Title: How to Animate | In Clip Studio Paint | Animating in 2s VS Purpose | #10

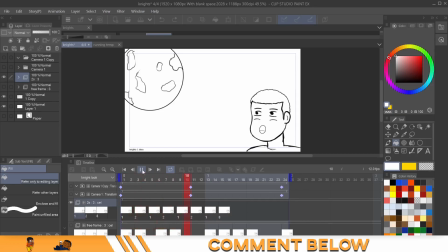(3:06)
So twos, it's just straight across, right? just quick quick blink blink blink but free frame gives a little pause in between and these types of things are like um anticipation it's the
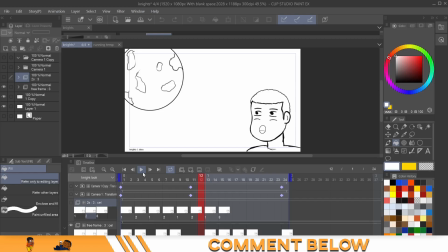(3:25)
inflection like as if you were asking a question but you don't you're not writing a sentence so you're not putting a question mark down so you say it with the uh so these are
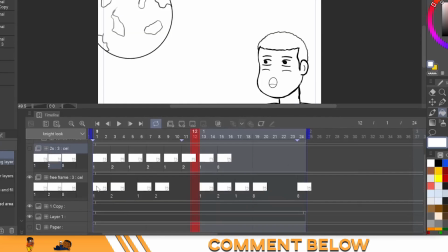(3:36)
the inflections that come with animate so as you can see right here I have one this is in the free frame one one two so I animated on twos there one two three animated on threes there and that's to keep that pause like what and then back to twos
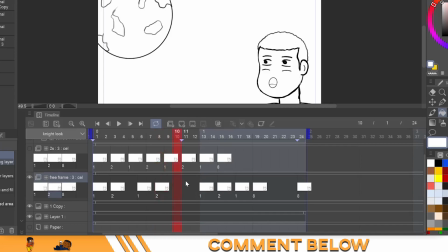(3:55)
on this one and then back one two three four so I went all four frames out to give it another pause then close his eyes blink blink
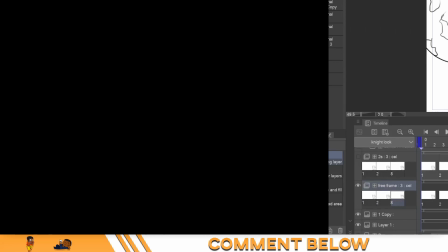(4:06)
blink and then pause with excitement hey I just want to let that there's an option for you guys to send ideas or things that you would like to know more about CSP. Just drop a comment under any one of these videos, or you can send me a DM at drawn to animate.
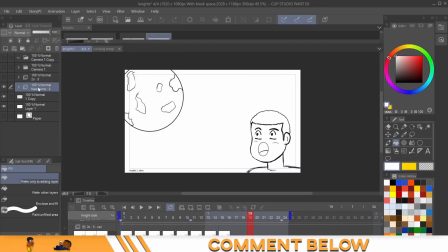(4:24)
And to add a little bit of more emotion, you would just drop a animation camera in, right? And if you don't know how to use the animation camera, matter of fact, let me show you how to bring one up. come up to animation, new animation layer,
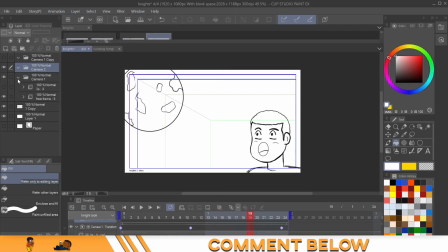(4:45)
2D camera folder, and then that comes in right there, right? And then you drag anything that you want the camera to see
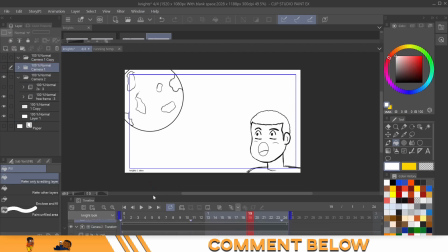(4:58)
and control that view inside of that folder, right? And what you can also do
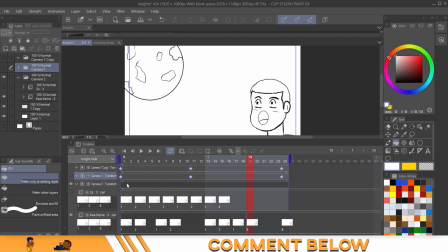(5:06)
is come up over here on the timeline and start
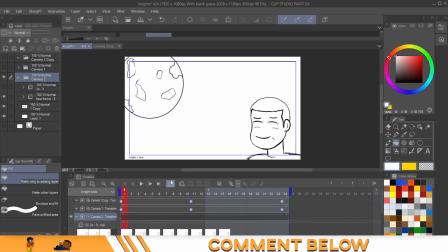(5:12)
making keyframes as to how you want the camera to show this scene. Okay, so now that we have the animation camera set, let's come over here to this adding a keyframe. We click here, add that keyframe, and we're going to take this.
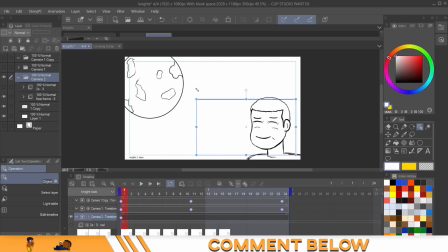(5:30)
This is the object tool and we'll just zoom it in on his face right and then I'm just gonna mimic what I've done already and I'm gonna come out so I'm right here and
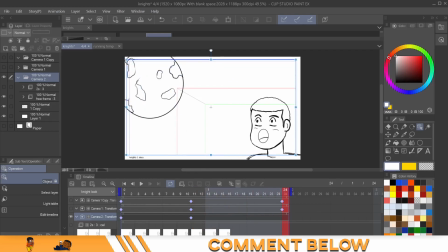(5:49)
then I'll come back to the end and it should be all the way out to this thing that I would so-called a moon that's not a moon but my sad attempt at a moon in a quick sketch and that's basically it i just wanted to make sure you guys get a clear
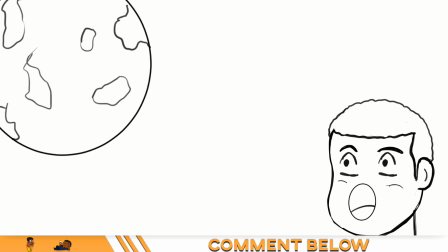(6:07)
understanding just because you're animating on tools and your animation does not mean everything has to be on tools it's more about getting the point across that you want your audience to feel see and understand so sometimes you're going to have to break
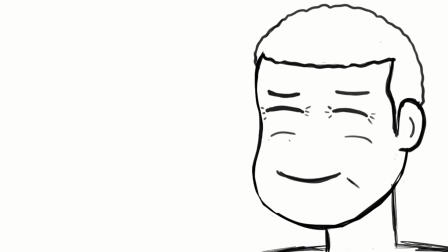(6:23)
those rules and do free frame animation in order to get
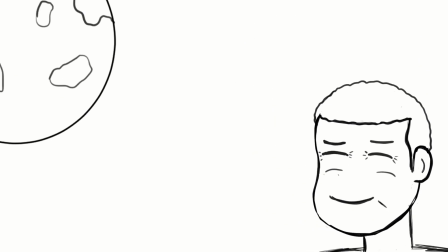(6:28)
your point across that could mean animating on ones for a couple scenes a
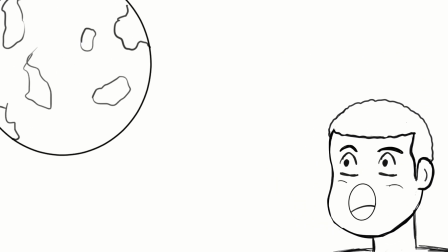(6:34)
couple scenes or a couple seconds could mean animating on five so i just want to make sure you guys understand twos threes whatever it is sometimes you have to break the rules but that's it hope you like the video
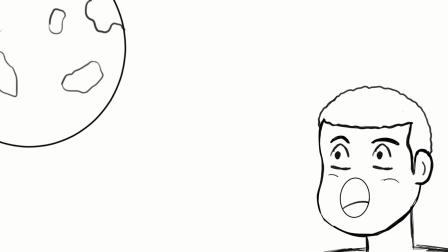(6:51)
share this information with those that may need it and as always anime life forever I'm doing my mom